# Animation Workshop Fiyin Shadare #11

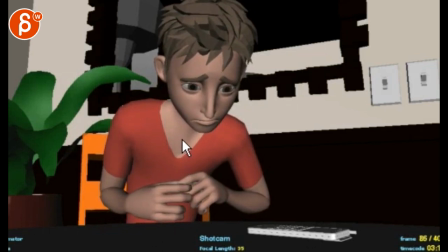So you gotta start going to detail where that comes kinda out of the chest mouth, you have to have something through here. This is very locked, looking down,
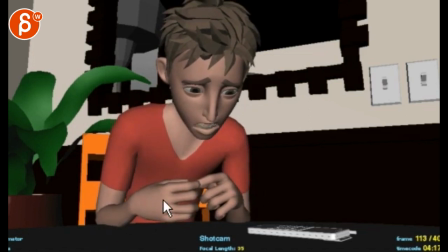and I think all through stuff like this you would have a slight rotation in the head looking around a bit there's a lot more complex stuff you can do with the head and especially if we weren't alive like during a live the volume really goes up
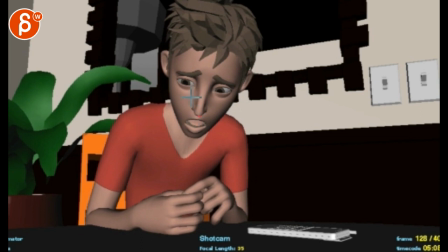like that means that your nose tip to me would be like up here like he really goes alive and it goes up and then moves around it's much more agitated i think live anymore because of me.
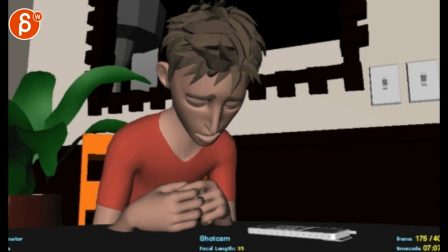And then that feels good as he goes down on that sound.
Oh my god. Yeah, I know.
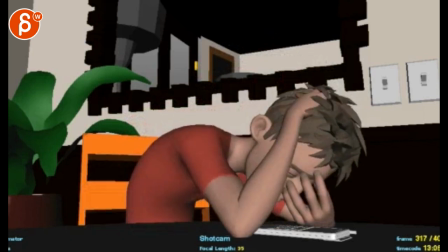I feel terrible about it. And I really need your help right now.
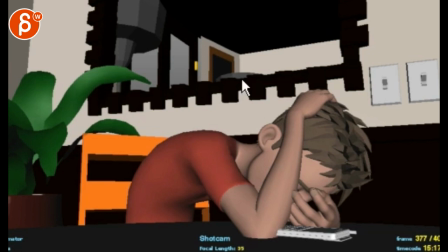Yeah, and then what I mentioned at the end, which is not critical, this is just this very subjective thing. So if you prefer to do it like that, and then play it up with the shake in the body and the tension in the head, and you can get into curling up fingers those are my fingers,
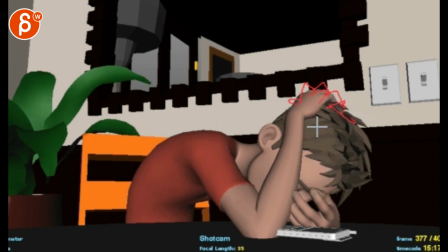into the hair, you know, and getting really tense and taking that hair around. You can also set it like that. So I'm not saying you have to see the face. I'm just curious. It'd be kind of neat to play like that to make it much more comfortable. I remember that note one time,
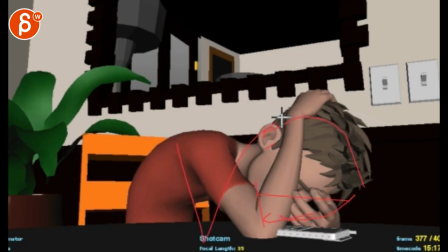you know, when I said, like, you can just see the head resting on the table and then arms are to the side to not make it like he can. It's not like a soft head. I heard the hands cushioning the head but make it really uncomfortable and weird but anyway that's about it, it's up to you alright there's an email, you can sign up you can start whenever you want, you can submit whenever you want you get 16 submissions, either way a like and subscribe would be awesome alright, thank you